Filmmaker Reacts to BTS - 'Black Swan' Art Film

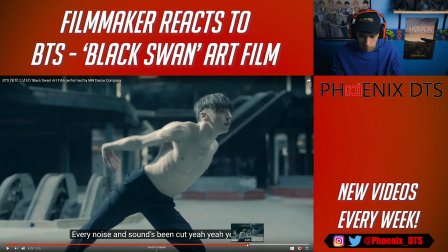so we're using a lot of like telephoto lenses so you could tell because of how compressed it is like the stairs look like they're pretty right behind
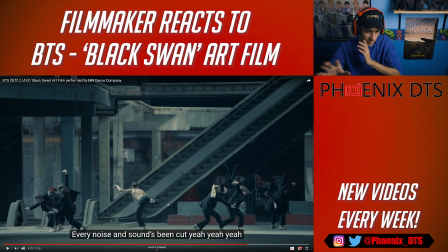them not like if it was wide you'd see the depth and like all like yeah the depth between him and the stairs and like the pillars and the wall but this looks like really compressed so it's like long telephoto lenses so it like really looks like we're spying on them from afar because we got this like telephoto lens looking
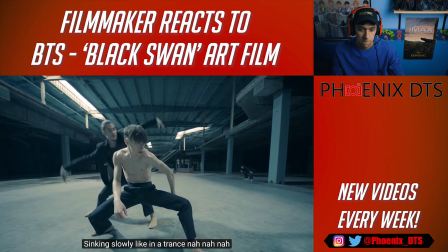this is more wider close this is a wider lens because you can see how far
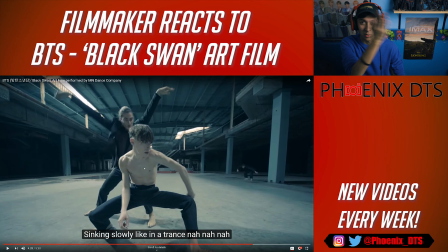back the stairs look compared to him as opposed to a shot a couple times a few shots ago
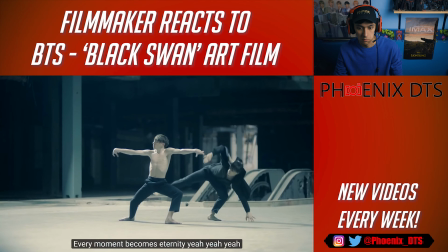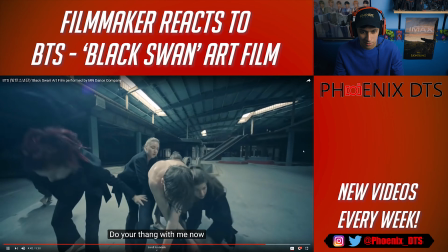I know that one that was like a move from martial arts this lens
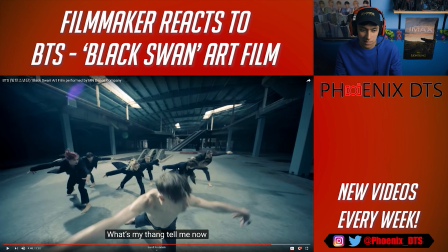in particular is extremely wide I'm gonna guess like a 10 to 18 ish
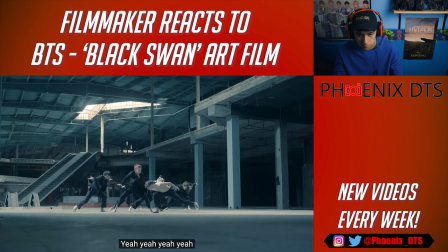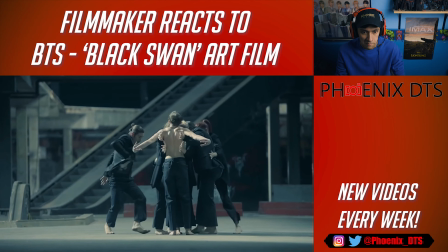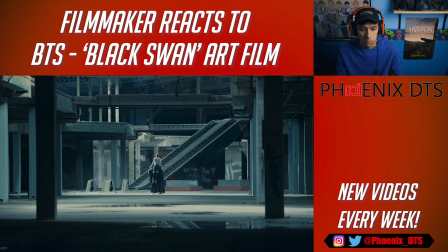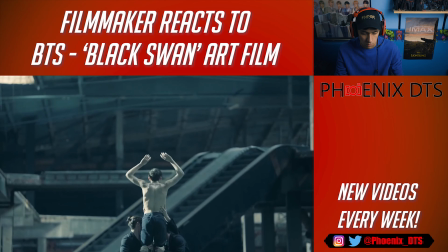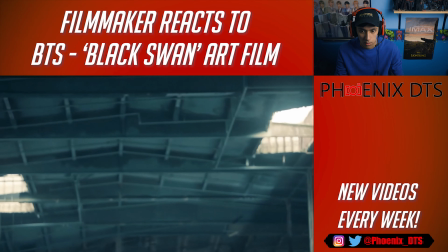What are we gonna look up to? Or is it just gonna fade out? It's just gonna fade out. Alright. It's very interesting to see that they accomplished that with just like a very minimal light source set up. I know they had like those light- the light cage, which was a very interesting thing. I don't know if those were actual lights or if they made it like laser beams in post or whatever, but... A very cool executed video. It was a very simple execution. You know, a lot of it was just we're looking at it from afar and they had probably I'm going to guess like only a couple takes of them going through with the Steadicam up close because they didn't use that footage a lot. So I am guessing that wasn't a main focus of what they were trying to make in the film. But it goes along with the song pretty well. Like I said, I'm just going to keep listening to this and it's going to grow on me, grow on me more. They've painted a very interesting picture so far with the the songs that they released and you know the album itself With shadow and black swan like I said, it's easy to call it dark at first But I like to consider it more raw and like, you know, just emotionally resonant You know kind of like what a rated R movie would be like one of those Oscar-rated dramas. It's not dark It just shows you a real side of life that kind of sucks sometimes. That's what they're kind of showing here I don't know if it's the mood is gonna flip with Ego when they release that J-Hope song I'm guessing I think that's the next one So maybe like we're gonna see like a transition through the album of like this darkness to lighter tones or something Or like more of just like a revelation. I don't know. I don't even know how many songs are gonna be on this album It kind of sucks that they're showing us so much You know by the time the album drops we would have known four songs already and then by then like are there only going to be like six more like that's kind of but whatever you know anyways guys i hope you guys enjoyed learn something new if you did enjoy i ask you please drop a like and subscribe really helps me out and 2020 go get it man we're almost a month in which blows my mind so go chase your dreams go do whatever you need to do and don't forget to find yourself be yourself and love yourself Hi guys, Daniel aka Phoenix here checking in with you guys at the end of the video. If you did enjoy what you saw, please check out one of these other two videos or just like the video and subscribe down below for a video every single week. Thank you guys. I love you. Have a good one.